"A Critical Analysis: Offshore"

The Offshore website is an online interactive documentary about the effects of offshore drilling, specifically deep water drilling.
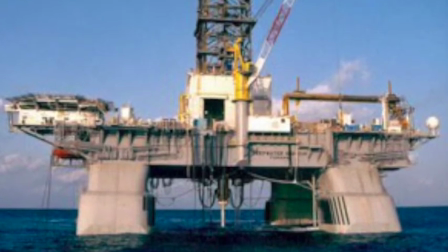(0:09)
The main purpose of the content is to immerse the audience into a world of oil production,
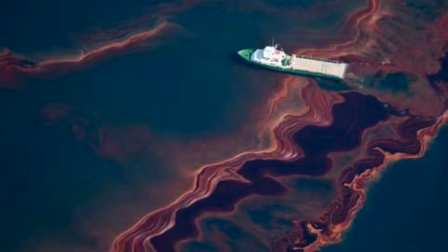(0:14)
to show the devastating effects oil drilling is having on not only the environment, but on society as a whole.
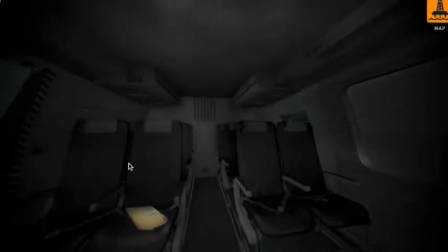(0:21)
The content takes the audience through the oil rig called Spartan 208,
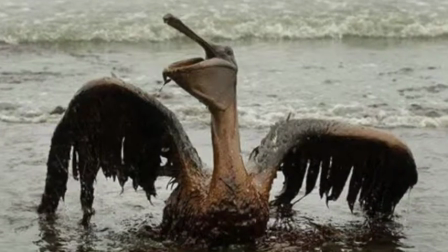(0:26)
and is shown everything from the BP spill to the lives of shrimpers and fishermen
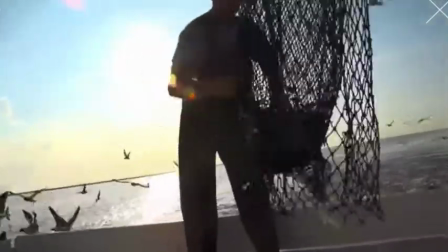(0:31)
who are dealing with the health issues caused by the spill on the coast of the Gulf of Mexico today.
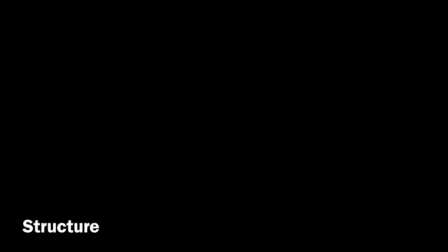(0:37)
The structure of the website is complex and highly interactive.
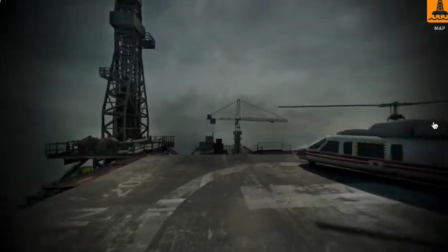(0:41)
You are taken on the Spartan 208, acting as the main character in first-person view.
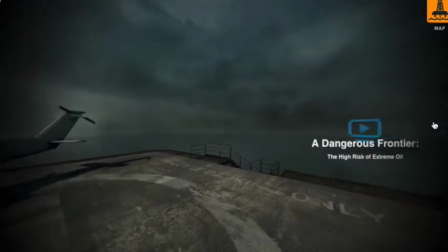(0:46)
You watch content and click through each screen exploring the rig.
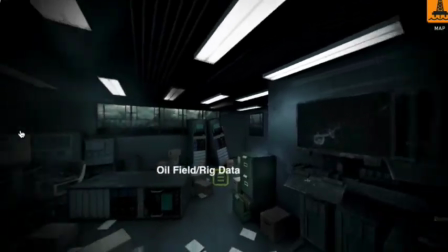(0:50)
As you get deeper into the rig itself, you learn more about oil production and find interactive artifacts that can be clicked on, read, and explored.
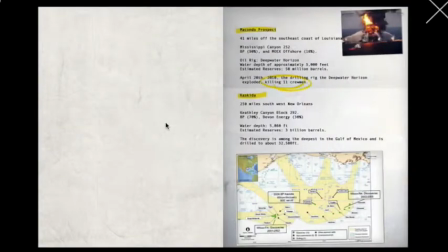(0:59)
These artifacts include maps, journals, testimonies, and documentation from what occurred throughout the BP disaster.
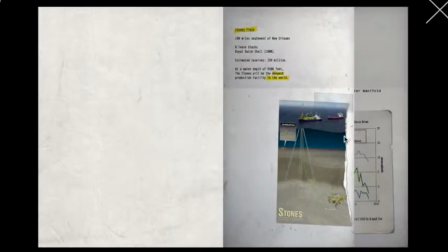(1:06)
This technique was effective and intriguing because I wanted to explore the rig and learn what happened and why the disaster occurred.
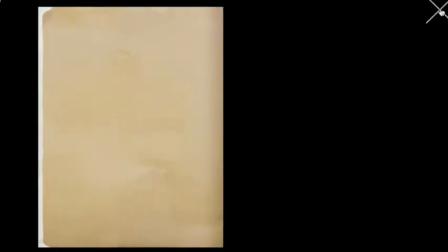(1:14)
It was like playing a game. I was uncovering the mystery of the BP oil spill.
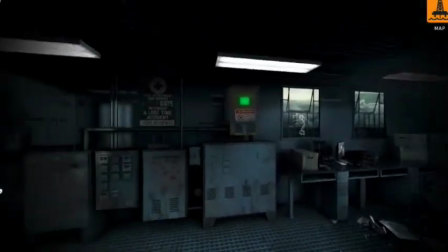(1:19)
As the main character of the site, you choose numerous paths to walk down and find different content.
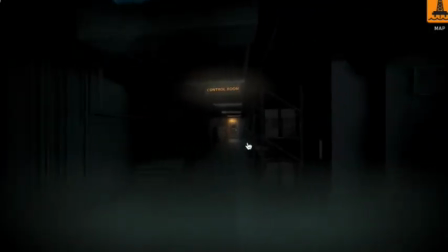(1:26)
Presenting the site this way really gives a depth to the information you are gathering.
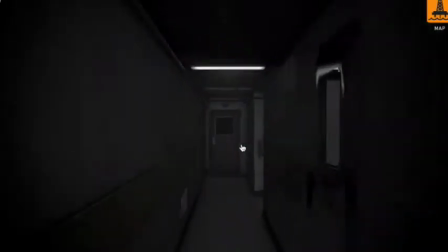(1:30)
The beginning videos introduce you to issues of the oil drilling, but the content found in the control room, for example, is much more in-depth.
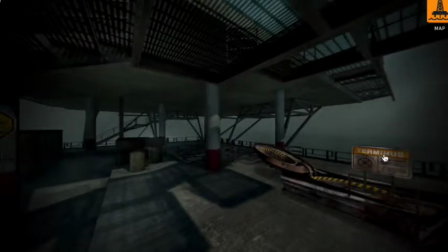(1:39)
The design elements in the website were amazing, and it drew the audience in with its mysterious and alluring construction.
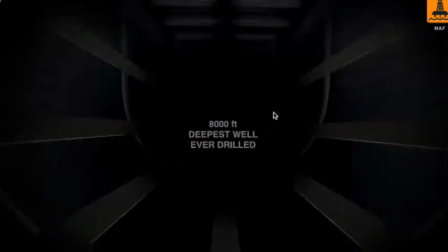(1:46)
The whole website color scheme was a very dark gray, and the graphics throughout the site were incredible. You were literally traveling through every nook and cranny of the rig to uncover more information and content.
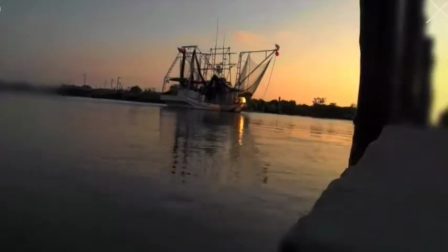(2:02)
The use of music was eerie, and throughout the whole site, it never left you alone.
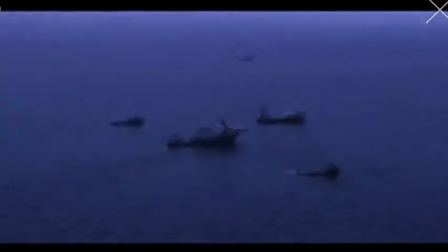(2:07)
Even when using videos, the music only dimmed, it did not disappear.
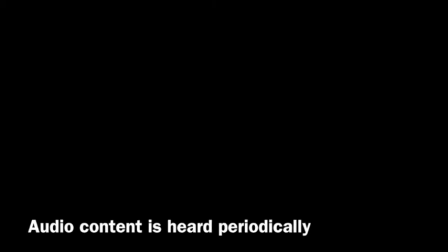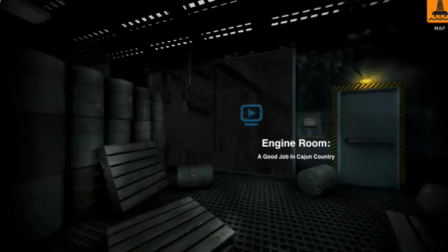(2:22)
The video symbol used throughout the site is how you played content.
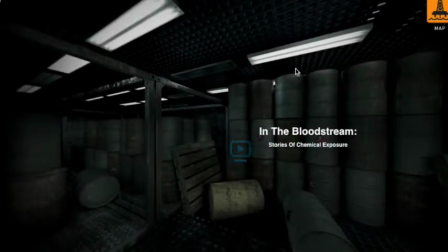(2:26)
As you explore, you are able to find more video content on every screen.
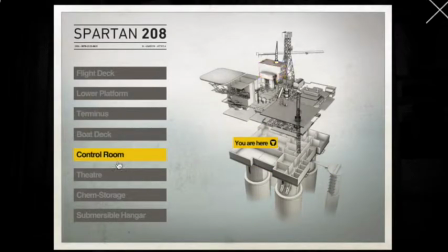(2:31)
The map in the top right corner allows you to see where you've been on the rig and what is still left to discover.
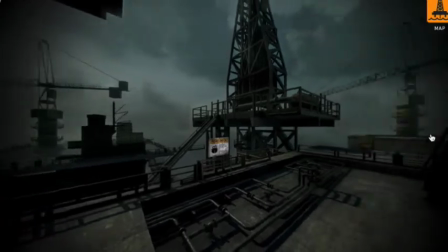(2:37)
The colors, the music, the images, and movements all create this dark and uninviting tone.
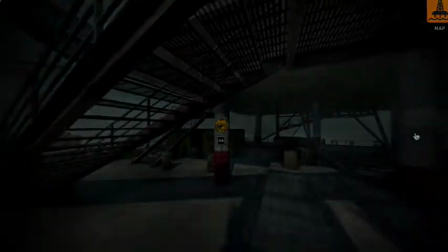(2:43)
The interviews are also filmed in a very specific way.
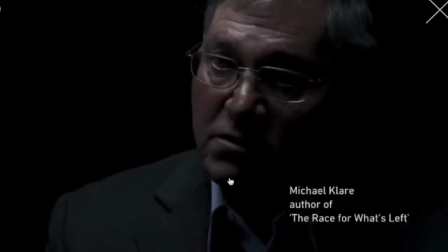(2:46)
With little lighting and very close-up shots, this makes you feel almost uncomfortably close to the situation.
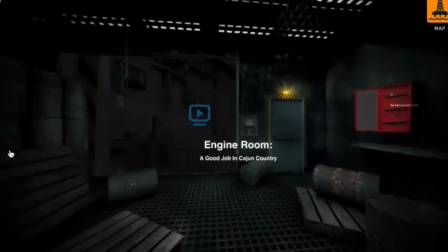(2:53)
The site utilizes tons of different components, such as video interviews, clickable artifacts and sound bites,
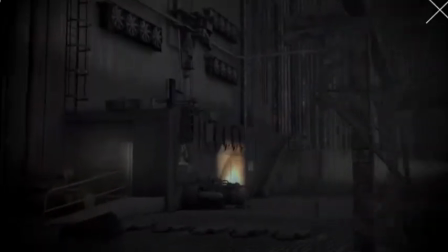(3:00)
visual images, and interactive interfaces to create a mysterious effect.
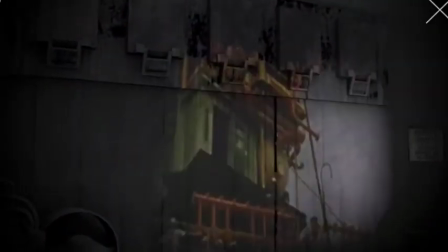(3:06)
This creates an environment of urgency, making you want to know more. The interactivity starts right at the beginning of the piece.
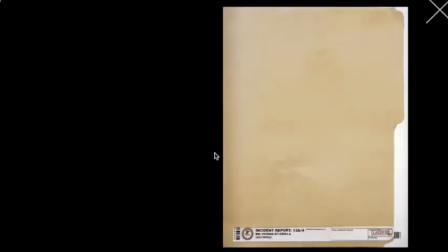(3:13)
You are able to move around the three-dimensional pictures on the screen and explore the nooks and crannies of the rig.
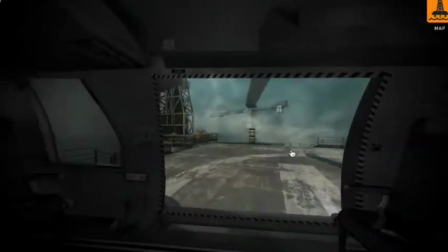(3:21)
The way the message is displayed is really what the whole documentary is about. Companies like BP sugarcoat what oil drilling is.
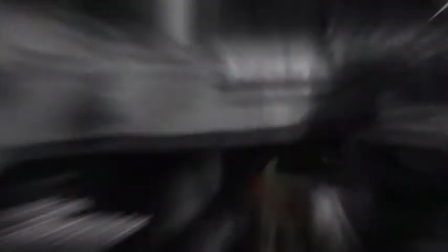(3:30)
They made the cleanup process seem like it was no big deal.
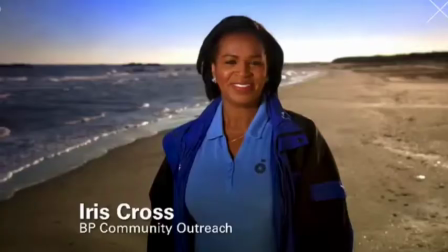(3:34)
The videos on the site that feature the BP cleanup crews are bright and colorful with graphics and fun music.
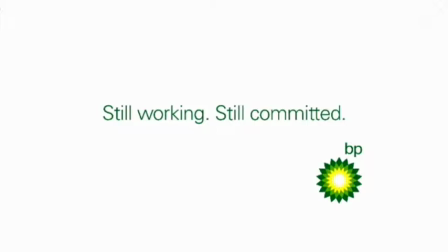(3:41)
It is in high contrast to the dark color schemes throughout the rest of the site. I loved this website and everything about it.
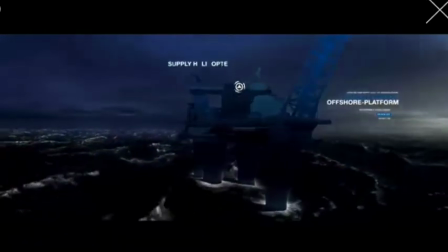(3:48)
It was highly interactive, and I did not just learn about the awful effects of oil drilling,
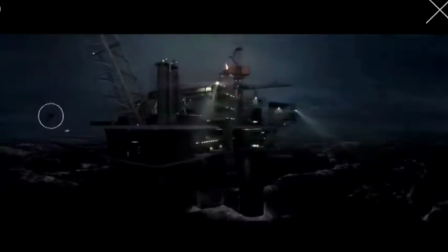(3:53)
but how BP has covered up much of the environmental and health problems that are still occurring today.
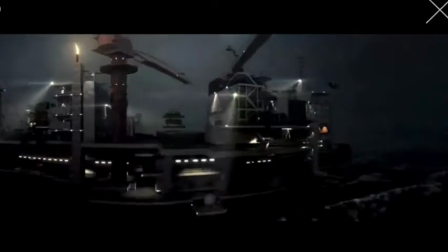(3:58)
I didn't realize so many people had died from the lasting health issues that occurred during the oil spill.